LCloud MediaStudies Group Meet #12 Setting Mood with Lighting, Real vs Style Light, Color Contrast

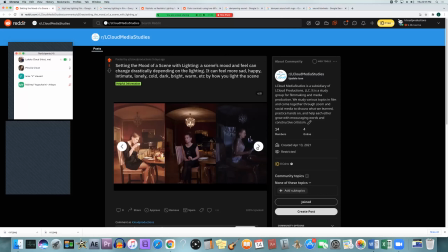So you can see how even in the same space, you can really change the way it feels and looks just by turning off, blocking light or changing the color temperature. and in the middle it looks like they're using practicals and they are bringing it down a little bit i would call this low
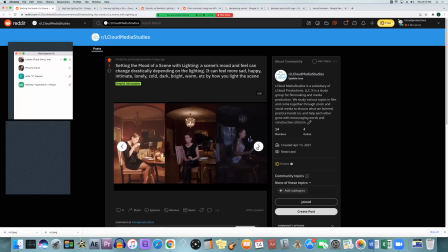key lighting as well and so it's somewhere in between on the color temperature i'd say it's somewhere in the middle between that that really dark blue and that really bright orange this
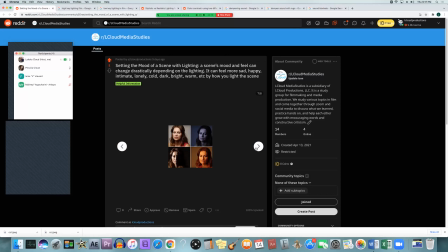is that same lady but this time she's just frowning in every single one of them um and you can see like in the orange one it's not as not
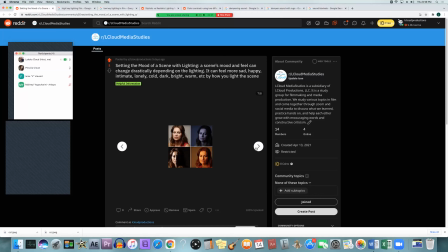as sad feeling as the blue one i guess um it gives off less of a lonely feel as the one on the top right and the bottom left i think those two are the those two match the her facial expression the best based on um
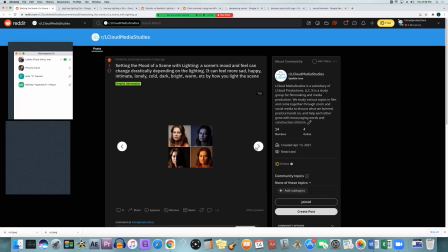just how they look and then the other two they still work but they just don't give off that same emotion i feel
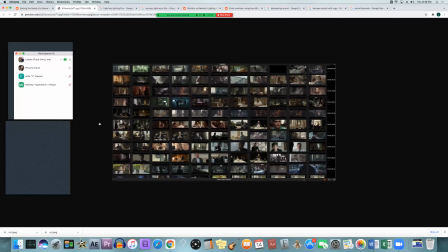then you have just all these pictures it's just like showing a bunch of different moods in movies that have just different frames of the scene how the color and the lighting and how much light there is some of them have the character and the shadow while having the background lit up so it's
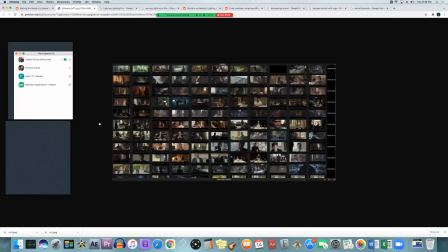high key lighting but their silhouette making the character a silhouette where you can't really see their expression you can't really see them but you can see the background behind them other ones have just the character lit up while the background's very dark and then you have all sorts of ones in between and
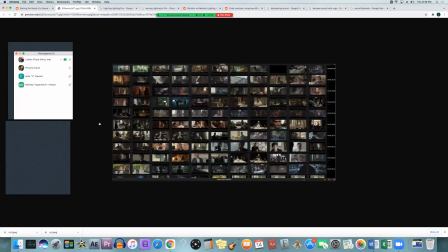different color temperatures and everything like that so just something interesting to look at while you kind of grasp the how different everything can be just from a few simple changes does
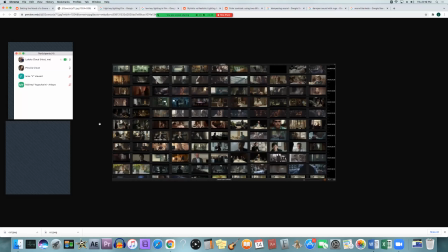anybody have any questions or comments on um mood setting the mood of lighting i don't think so all right so keep trying to remember like
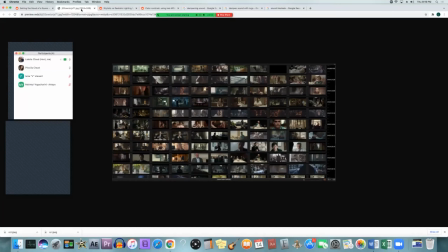while we were watching um because i always try to save the main question the main questions for the actual meeting but i always end up asking you that's
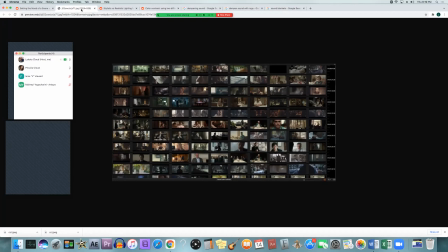fine maybe no i mean it's good to like save them for the meeting in case that's also someone else's question but yeah i really need to remember to do that yeah um
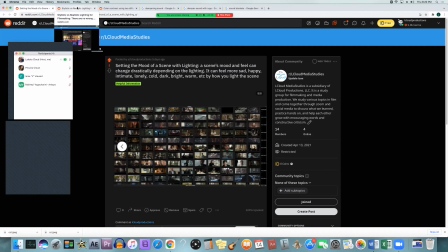all right so the next thing i'm going to talk about is stylistic versus realistic lighting this is very brief very short
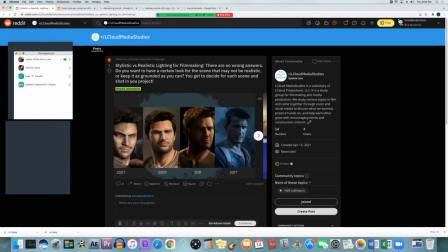but it's just kind of talking about how when you are lighting something you can
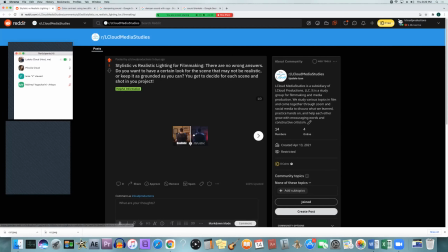go with the this is kind of a tiny picture and i can't really make it larger so sorry about that but you got to see the difference between the
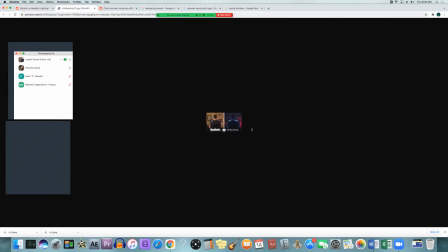realistic and the stylistic choice this this guy made on the left side he's making it look real like you might walk into a room and it might look like that and then the stylistic choice is on the right where you probably won't really see that unless somebody intentionally sets up a room like that you generally
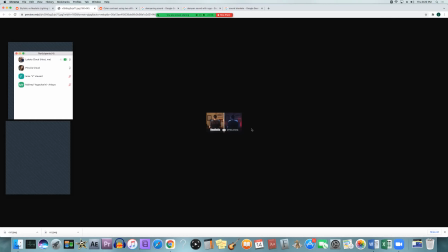won't see that kind of lighting style in any general computer room and that's really what it comes down to when realistic is motivated and stylistic lighting is not motivated. So motivated meaning like by you have indoor lights,
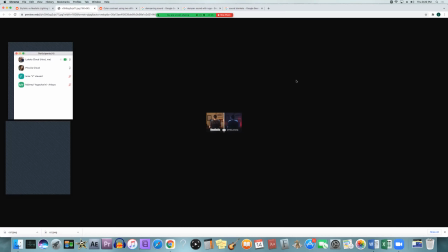you have outdoor light like the sun or light leaking in through windows, doorways, things like that. You have lamps, fire, all of those things.
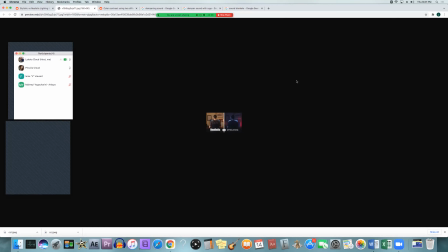You can motivate your light, show that something is in the room, and then you motivate the light by enhancing it with artificial light.